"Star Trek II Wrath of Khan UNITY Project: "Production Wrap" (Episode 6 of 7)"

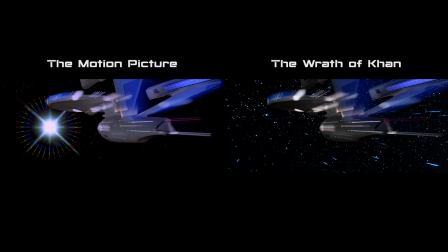More critically, the signature rainbow burst was dropped for Star Trek II, meaning that TMP was the first and only film in which that effect was used.
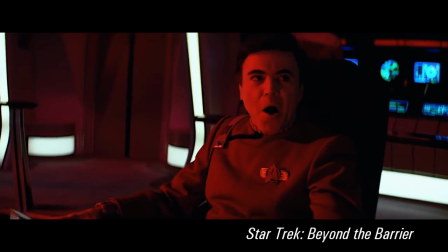As an interesting aside, I pay tribute to our long-lost rainbow burst in my 2016 treatment of Star Trek V.
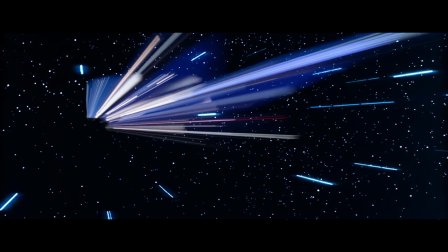Okay, so while technically it's not a recycled shot, it is too easily confused as a TMP shot.
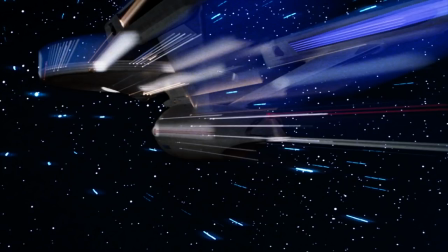On this basis, I felt it was prudent to go ahead and produce a replacement. Now, I allowed myself a bit of creative freedom here because Star Trek's warp effect didn't reach maturity until Star Trek III, The Search for Spock.
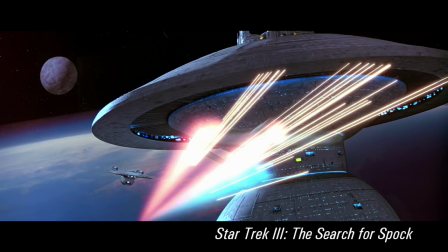Thus, I didn't feel any pressure to duplicate the versions we see in the later films. I wanted something that would be uniquely special for the second film, yet would still telegraph how the warped visuals were evolving from the motion picture to The Search for Spock. Warp 5, so
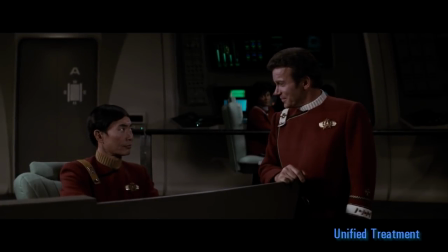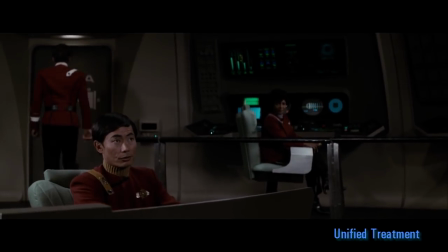the little trading cruise.
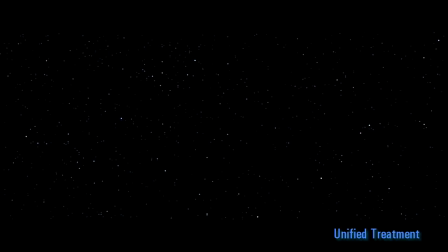Shot number 3 is an extension of the first shot, depicting the Enterprise already cruising at warp. For the motion picture, 2 identical camera rigs were filmed, one with the camera passing slowly and one with the camera passing quickly.
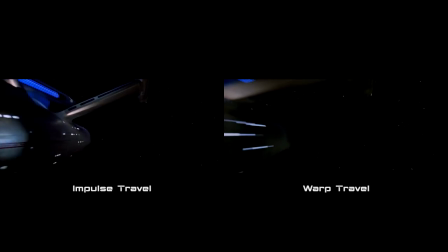We know that the Enterprise was tracked and filmed twice because the ship's navigation lights blink at the same rate in both shots.
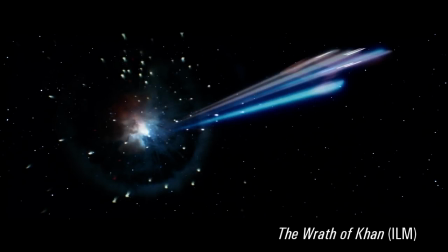For the unified replacement shot, it was important to add these signature light trails that ILM introduces later in the movie. Animated starlight streaks were also used to telegraph similar warp starfields in the later films.
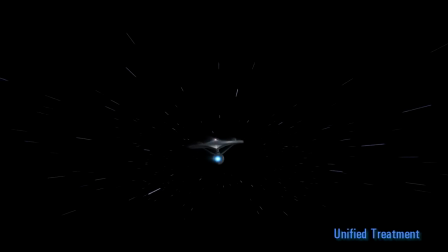Prepare to alter course. Space Station Regular 1, please come in.
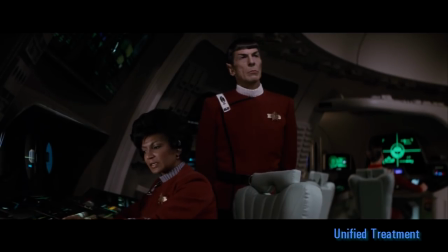Dr. Marcus, please respond.
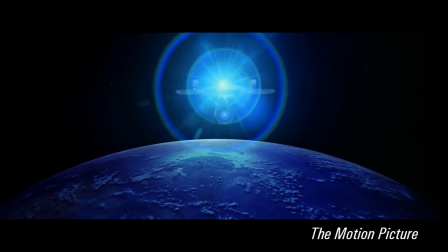Harve Bennett did indeed squeeze every penny in Star Trek II, because ILM already had a distressed model available,
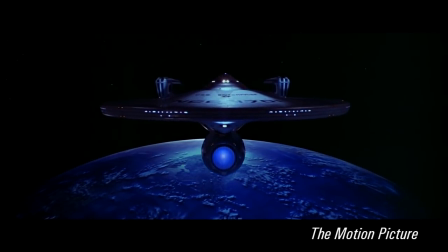yet we get this recycled TMP shot edited to conceal areas of the ship that should be damaged.
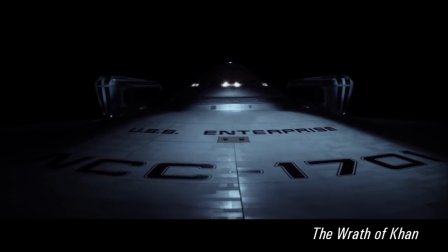My main issue with the recycled version is not that it avoids showing a damaged Enterprise,
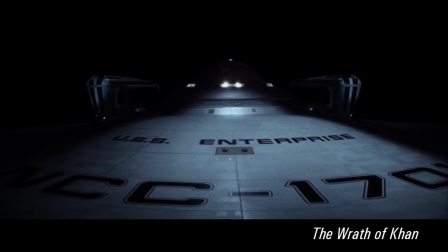but rather that it suggests the Enterprise is in deep space.
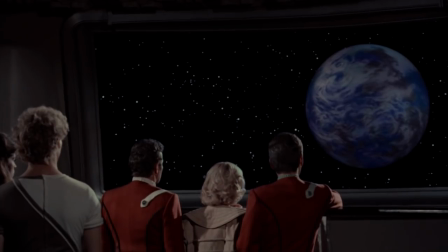At this point in the film, the Enterprise crew is still monitoring the newly formed Genesis planet.
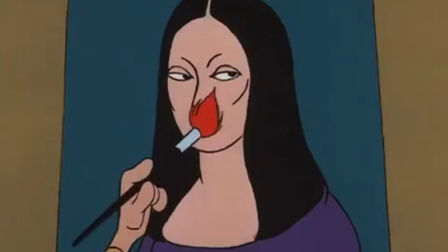Shot number 4 proved the most challenging from a creative standpoint.
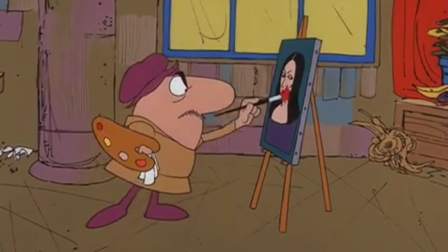I couldn't easily decide how best to compose the shot in a way that included a proper space background.
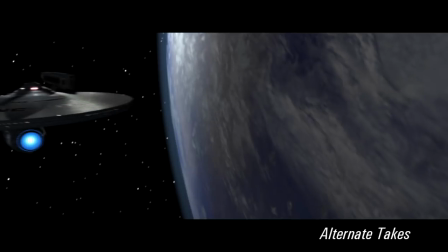So I spent a few days producing 4 very different takes of the final shot, and then tasked myself with selecting one.
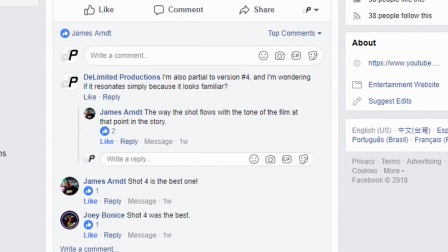I must give shoutouts to Joey and James at the Delimited Productions Facebook site for easing this decision.
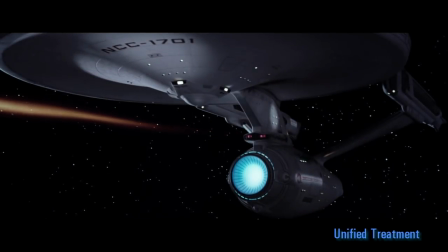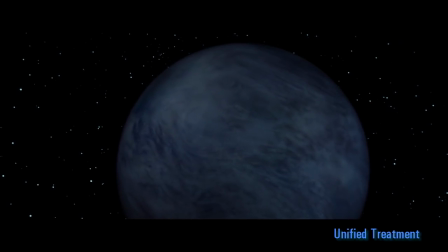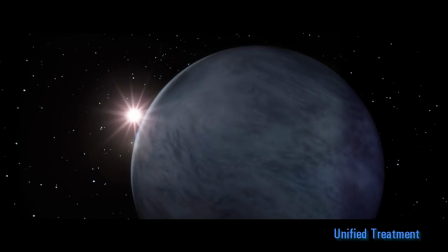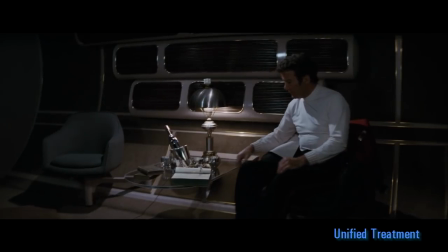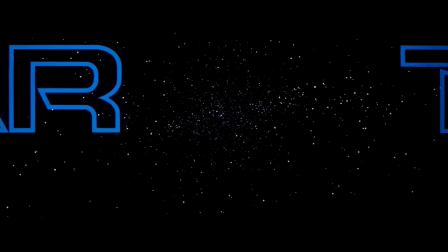So this concludes our months-long journey into the process of completely excising our favorite Star Trek film from that other one. It was great fun to include you behind the scenes, and I do hope that these production vlogs gave you a sense of participation and learning, and maybe even some encouragement to start your own fan editing project. My work in this project hasn't quite wrapped yet. The new space dock interior was always evolving,
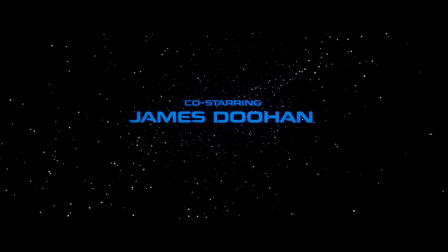and so some of the earlier interior shots will need reshoots so that there are no obvious continuity issues.
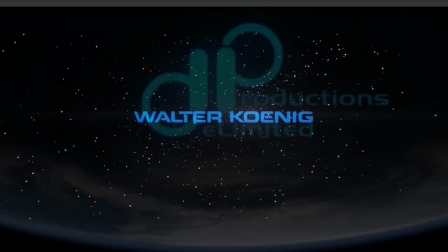If you'd like to know when the project has formally wrapped, I suggest following the Facebook page.
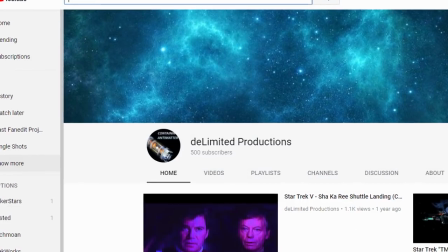Before I sign off, I want to acknowledge reaching 500 channel subscribers.